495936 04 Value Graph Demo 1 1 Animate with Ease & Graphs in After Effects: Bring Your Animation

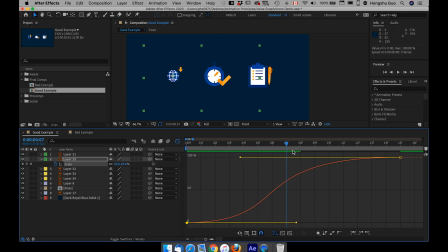4:09 So I want the globe to start from 0, but then pick up speed and slowly just stop at 100%. So I want the speed to be faster around this front portion of the animation and then slowly easing into position.
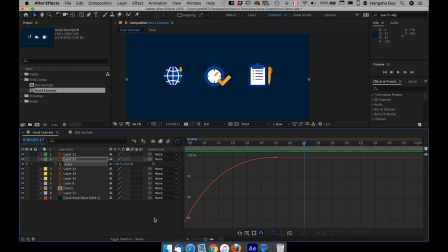4:26 Let's see what I got here. Let's click off the layer, and then it's still too slow. So what I want to do
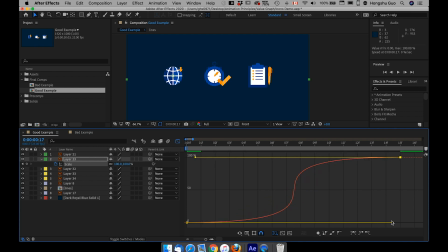4:44 is just drag this handle all the way, give it more energy, something like this. Let's preview. Yeah, that looks cool. That's pretty good. And then go back to the timeline, make the timeline smaller.
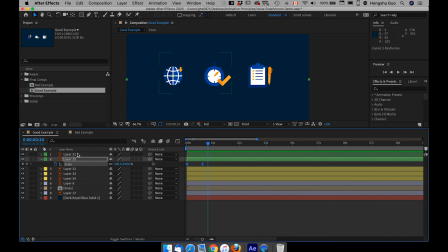5:04 we can just copy this already animated keyframes onto this arrow here. Command V, we should have the same animation for the two elements.
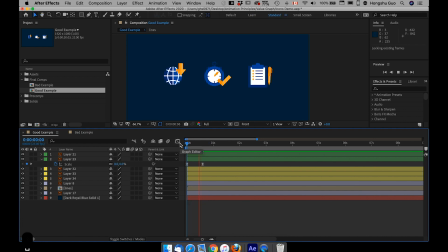5:17 However, since it's a down arrow, it should have a coming down like a momentum somehow. So I also want to change the position property, hit P, and then at this point here, I want the arrow to stop moving,
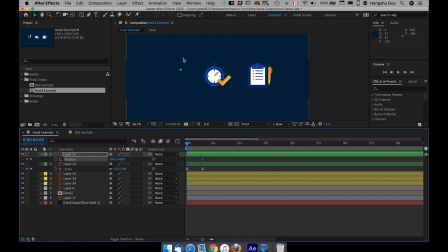5:36 and then around 0 second, I want the arrow to come down from the top. And there's one thing I want to point out. Going forward, I want you to, every time you animate the position property, I want you to right click separate dimensions.
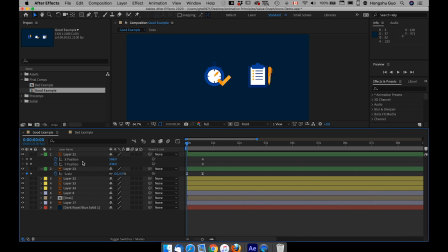5:52 This is so important. If you're working with value graph, you have to separate dimensions for the X and Y position and animate those separately. Otherwise, you wouldn't be able to, because think about it, value graph, it's time versus value.
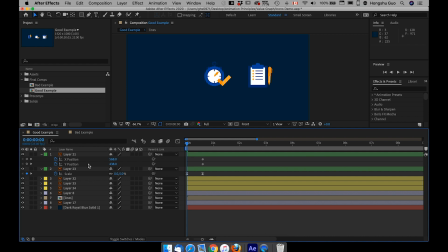6:07 But then if you have position, it's X and Y value, it's two different values. So if you want to animate with value graph, you have to separate the dimension of X and Y so that you can just control one of the value.
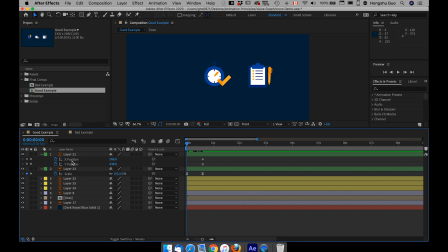6:21 So it's so important. It's key here is to just right click the position property and then separate dimensions. Now I can check off this X position because we are only concerned with Y position, and then I just want to drag this Y position up.
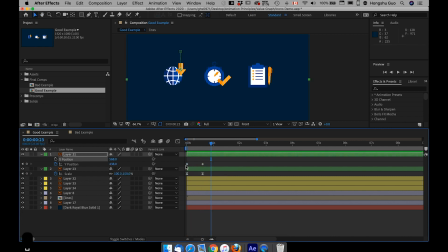6:41 Let's preview this. The arrow just comes down, but it's got no energy because we didn't modify the graph yet.
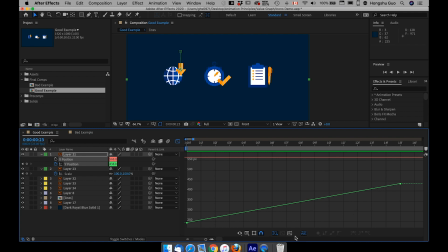6:49 Just go to the value graph, hit on this fit to view, and then select the two keyframes, F9, easy ease, and then I want a similar
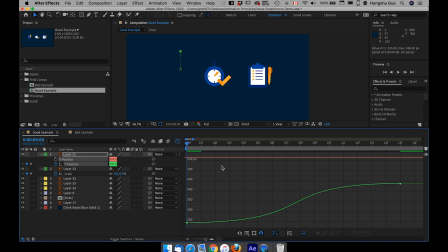7:04 curve here for the arrow so that the animation is consistent.
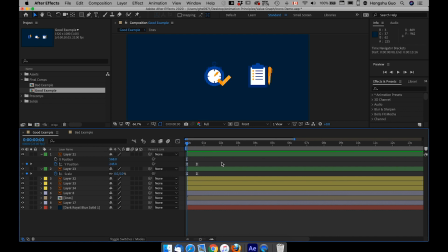7:12 Now let's go back and preview. Something like that. It's got more energy to it, definitely. Looks nice.
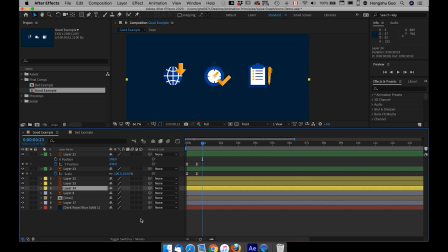7:26 Now let's do the same thing for the second icon. This first layer is a clock. So I want the clock to animate in the same as the globe. I just want to copy this scale property, put it on the clock here, go to 0 second.
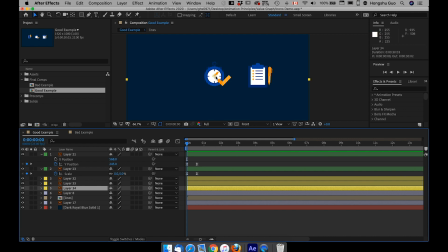7:42 Also, you need to make sure the anchor point, the point where the animation is based off, need to stay in the center. If you go top here, this pan behind tool can allow you to move around the anchor point. Let's say if I have the anchor point on the top here, if I go to rotation,
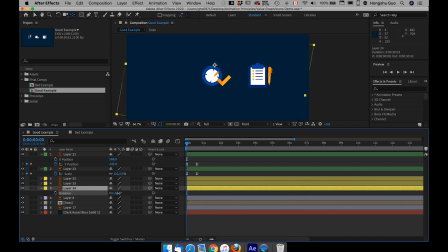8:01 hit on R, and I rotate, I'm gonna rotate based off that anchor point position. That's not what I want. So I just wanna go back. I want the clock to come in from the center.